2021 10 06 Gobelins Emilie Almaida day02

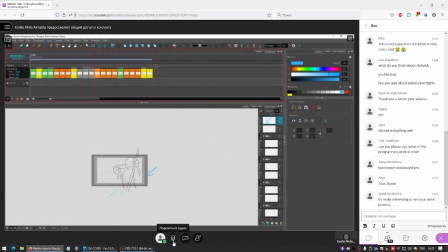78:27 This one. I'm not sure about this one. But we have 12 panels so far. So we could think that's at least,
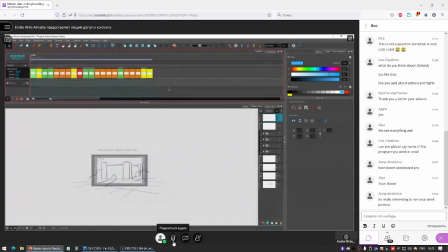78:46 if every panel would be 3 seconds long, you could be close to like 40 seconds of screen time, or a little bit more than a minute.
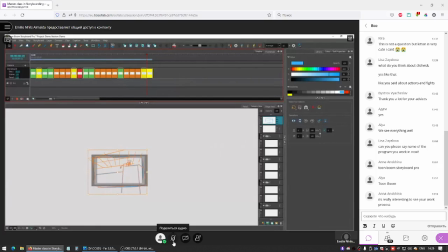78:59 So it still I still stand by the fact that 1 page of script equals a minute on screen. Even though there's not that many lines of script, it's very action-packed and it's a lot of problem solving,
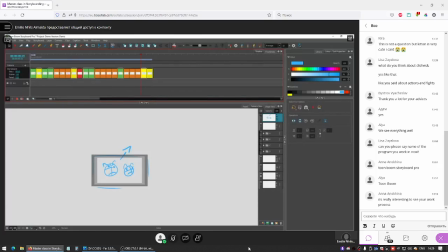79:16 because as you can see, when a creature runs into scenes, stops and looks up at the OST-la, I feel that the screenwriter didn't take into account that all these shots of her from holding to the rope and just going in and out of the screen and being chased all the time kind of look the same.
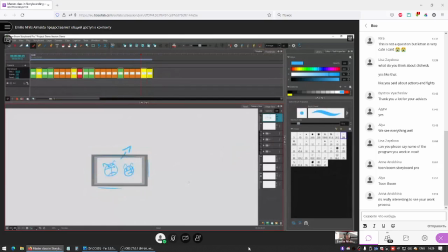79:37 So I might go back to these scenes and try to find a way to maybe have it all happen more continuously, and that she already
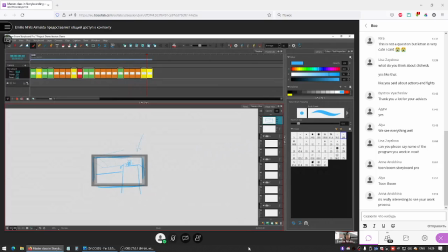79:53 lands on the top of the ramparts instead of landing, being chased again. She's being chased once, and then she lands on the fortress without being chased twice.
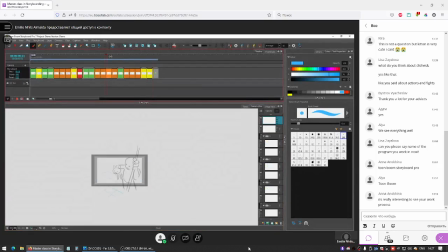80:11 So we can have Squinch be keep a lookout, and she's still being followed, but she lands only once and on the ramparts. So she pushes the barrels down, and then what happens? Crash. Angle on the creatures. Squinch grins at the creature wearing the barrels.
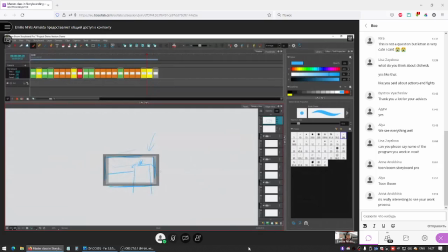80:30 So maybe we zoom in to this.
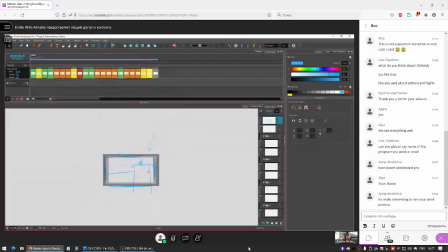80:41 We don't have the barrels falling in this shot, we just see her, we know where she is,
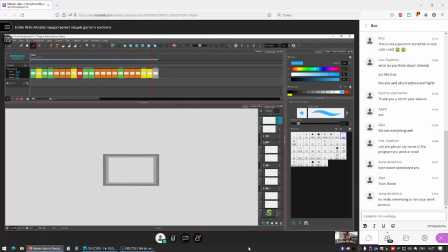80:48 and we have a closer shot of her pushing the barrels out of screen. And I'm wondering if I keep this composition, just make it closer,
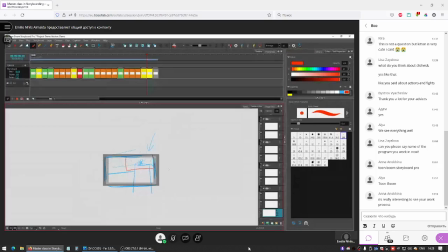81:04 like this, or if I try to find a new angle. I feel like she would have maybe a little bit of an acting on this shot, and I want her to look cool.
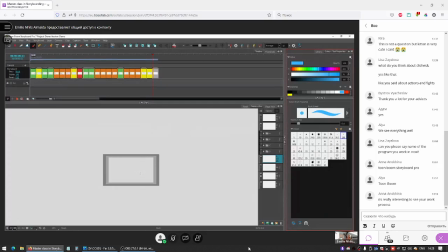81:21 It would work with the previous composition, but if I want to maybe spice it up, I could change it.
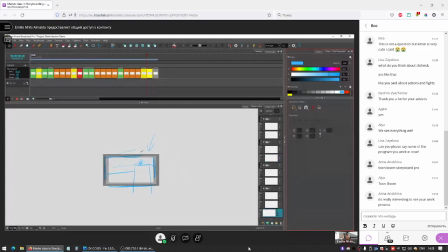81:31 Because I want to save my time and energy, I think I'm gonna copy this composition.
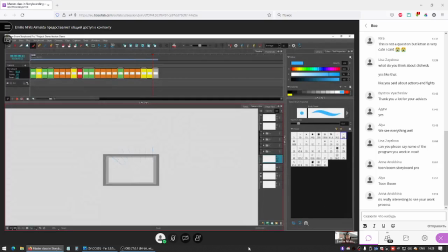81:38 And maybe if I find a new idea that would work later, I can just change this shot. So I'm gonna make it orange right now because I'm gonna write it down.
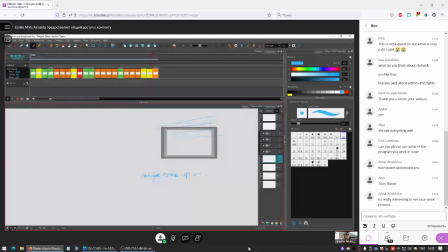81:49 Maybe come up with another angle.
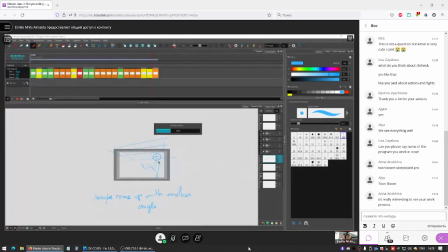82:08 She's gonna push those barrels down with her foot because she's still holding her friend. Maybe she's holding him with both arms now. And they're both looking down.